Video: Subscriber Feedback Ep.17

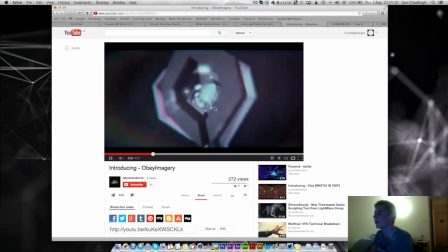719s
If you just kind of zoomed out, and here just carried on zooming,
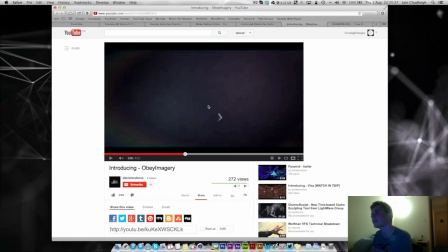727s
kept it open and kind of just lit up this part of it as well, you could have had a really cool reveal there.
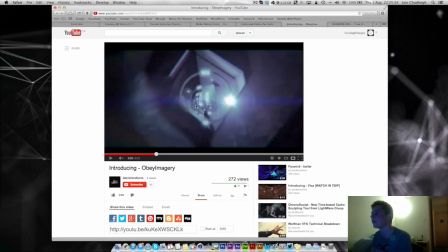733s
I mean, I'm not saying it's not good, it is. I like the kind of flares, the tunnel, the motion blur works really well.
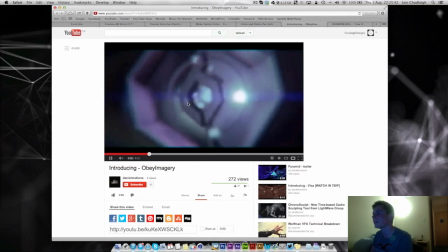743s
Not too sure where that piece comes from.
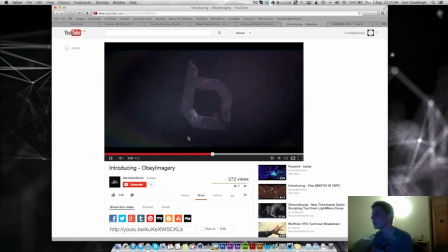748s
And you kind of got this kind of sudden camera movement, but yeah, it works pretty well.
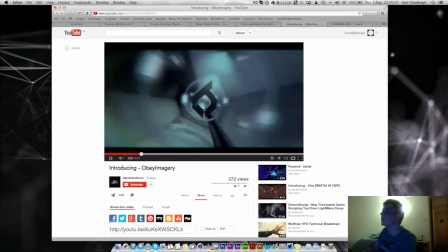758s
One thing is that you kind of
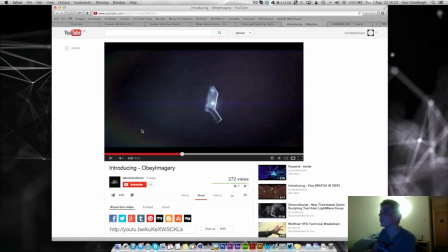764s
really gone over the top with kind of like pulling the blacks out of the image. You can see like this is where it should kind of be black,
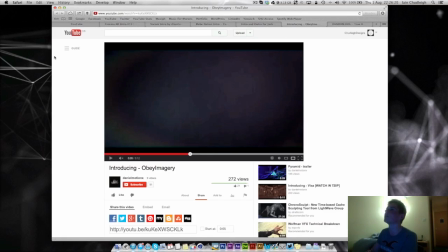778s
and you got the letterbox which is solid black, and it's really far off, which kind of makes everything blend in with each other and you can't really see like the fine detail.
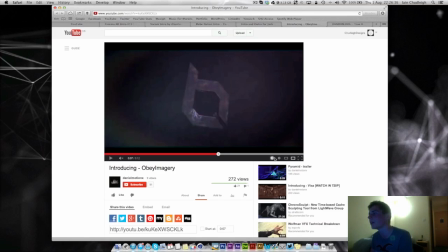794s
And like one of the other intros, I would bump this up. It might look better in 720 actually.
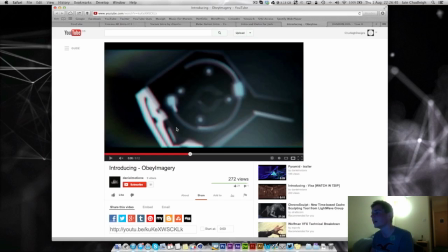802s
Yeah,
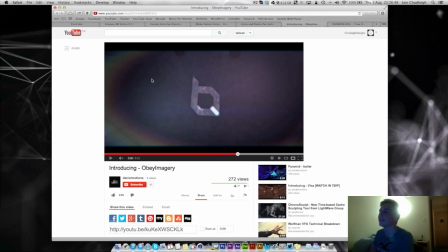807s
it's a bit better, but again, bumping it up to either 16 or 32-bit, yeah, you can see quite a bit more detail.
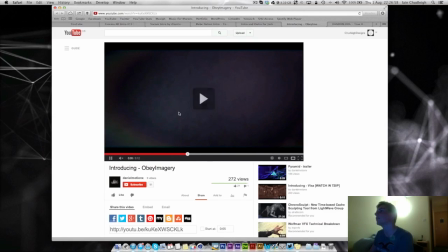818s
So yeah, like there, rather than it kind of just being like a hole in the floor, could have been really cool,
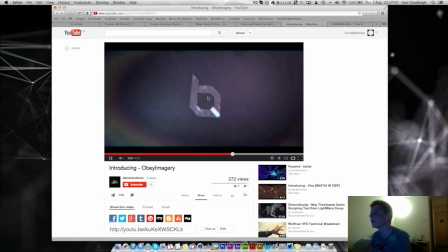825s
having that being the logo. Kind of weird texture on there, which I guess works.
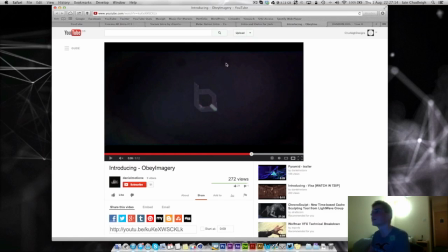835s
Then you got these two circles up here, which I'm not too sure what they are.
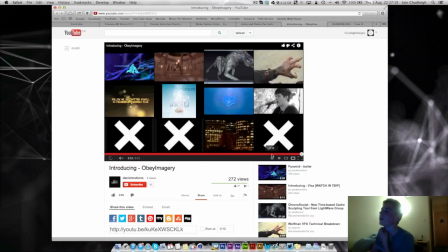839s
And then this is cool on its own, but it doesn't really fit in that well.
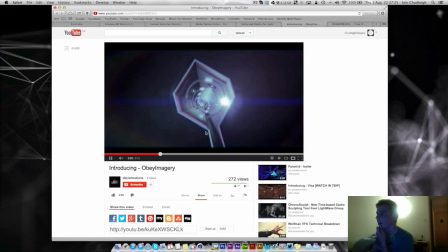845s
I don't know whether you should have just thrown the text on, but this is a really nice intro. The tunnel's really cool. Maybe go easy on the glitch as well.
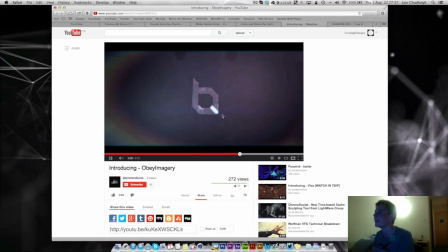856s
It's nothing on one of the other ones in this, but again, you just got to be really careful with that.
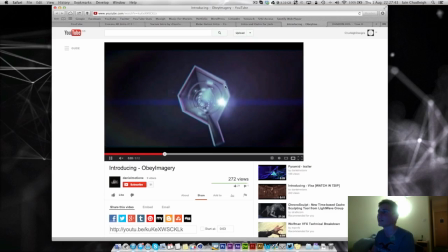864s
But yeah, the subtle flares are really nice. Works really well.
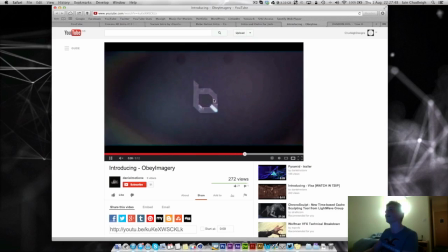868s
But yeah, having seen it, I thought it was going to come into the logo.
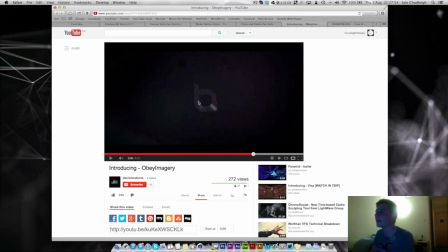874s
I thought it was going to be kind of crazy like that, but it works. Really nice intro. So thank you everyone for this very late episode.
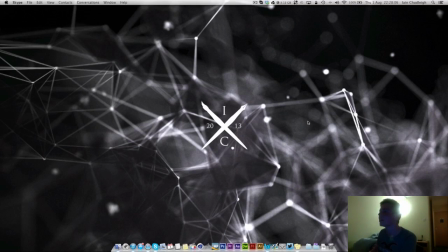884s
I've been really busy. I started a new job here, so haven't really had that much time to do design work lately. But hopefully you're sticking with me, watching videos, liking them, subscribing, all that.
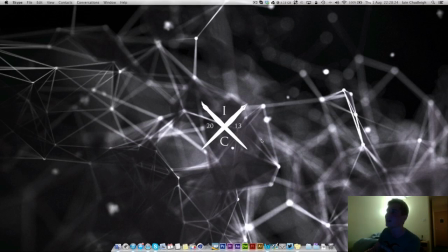902s
So yeah, submit a video to this if you want one reviewed. I would say next week, but who knows when I get a spare moment. So yeah, have a great day, and I'll see you later, guys.